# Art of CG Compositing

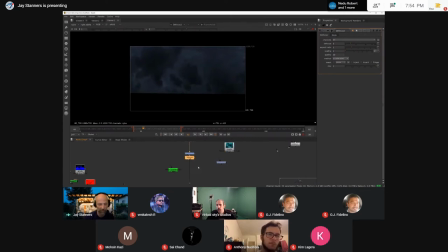726s
Now, it's a pretty wide shot if you look at it with the camera. So generally, the focus in a shot like that is going to be pretty deep. But I'm just going to push it and exaggerate it a little bit just to show, just to give a little more emphasis to depth and what's going on back there. So I've got my sky.
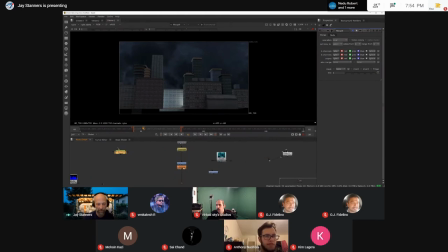746s
oh you know one of the thing I was thinking about actually I'm going to bring in a tool grid warp okay that is size to the image the sky I kind of want to give a little bit of life to this so what I want to do is put a little bit of
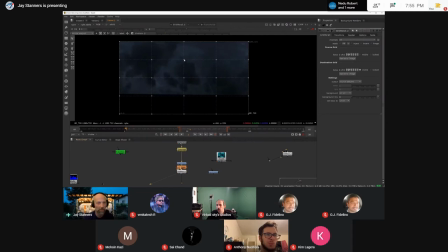766s
movement in those clouds so what I'm gonna do is this is a tool that basically will as you can see move and shift stuff around a bit and the minute that I make a movement it puts a keyframe down here on my timeline okay so that means it's gonna remember that move so
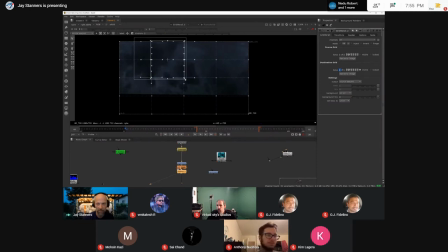784s
I'm gonna put my key at the beginning maybe I'll just put in ever so slight move here and then if I go to the end of the shot. I'm just gonna slide it a little bit, maybe move some of this stuff up here.
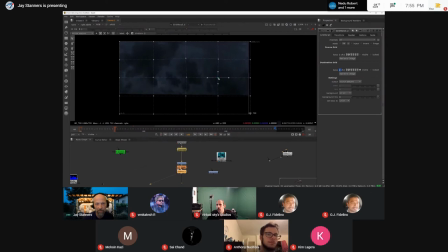805s
A little of this, a little of that. Bob's your uncle. There we go. All right. So start there, right there. So when we end up copying this, putting it together, it'll be subtle, kind of like a clock moving.
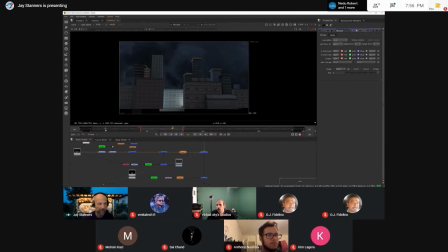823s
It's not real forceful, but there's a little bit of sense of that cloud activity moving around okay so let's see so we're going to put the buildings in now okay so initially when I looked at the buildings let's open up this one uh yeah I thought they looked a little too warm a little too red so I want to cool it
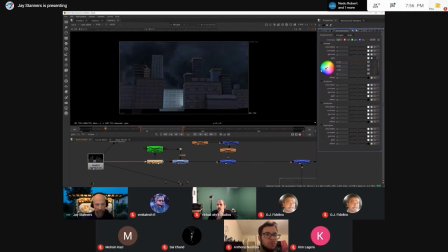842s
down it's nighttime so I'm just going to add a little color crack there just to bring it down a little bit now the one thing that I thought was really odd was this brightness back here it just seemed to not really work in fact so I want to just sort of isolate more in this area and bring
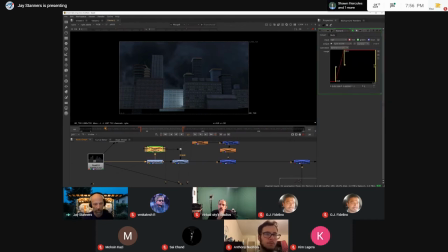859s
this brightness down okay so what I did was there's many different ways to skin a cat but I created an alpha channel use this luminance it's going to take the RGB values and it's going to give me an alpha channel okay so as you can see the alpha
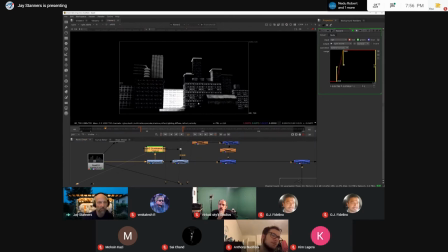876s
channel is at its thickest it's more solid where it's bright so what I can do with that alpha channel now is I can actually pipe it in to another color correct as a mask so this color correct will only affect the whitest areas and to some degree the gray areas so let's see
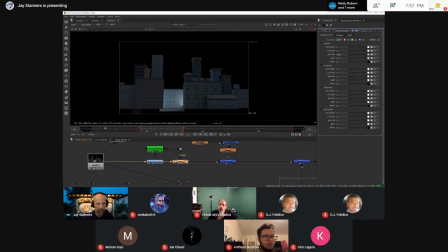893s
you can see that's what it was that's what it is so it's sort of a cheap easy dirty way to sort of um to isolate that area and to uh bring some of that light down how's that looking now i think that looks a little more realistic
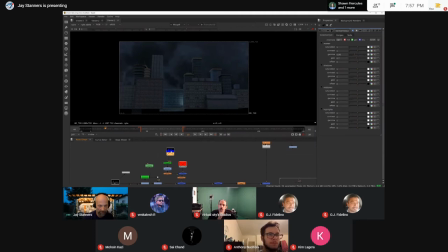909s
uh so next i discovered this interesting map
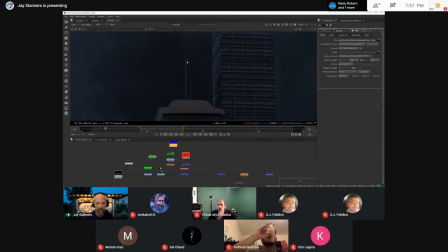915s
because if you look at these buildings there's really nothing on these um aerials that would suggest lights or anything but i see that we've got a uh
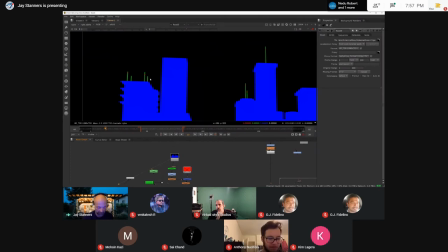926s
id pass is essentially what this is this is just made up of basic you know it's red green blue and i notice oh look at these little things here Maybe I can use those. So what I'm going to do is I'm going to isolate these red dots, okay?
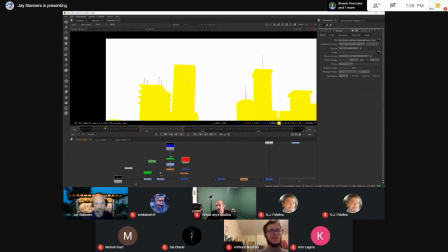941s
And I'm going to turn them into mats, okay?
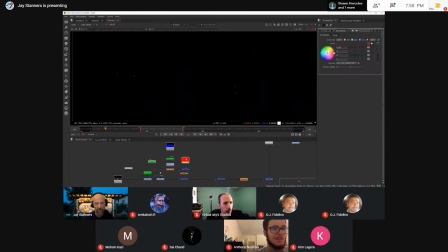947s
So here's another alpha channel. So I'm going to take that alpha channel, and I'm going to pump it into – get ready to cover your eyes.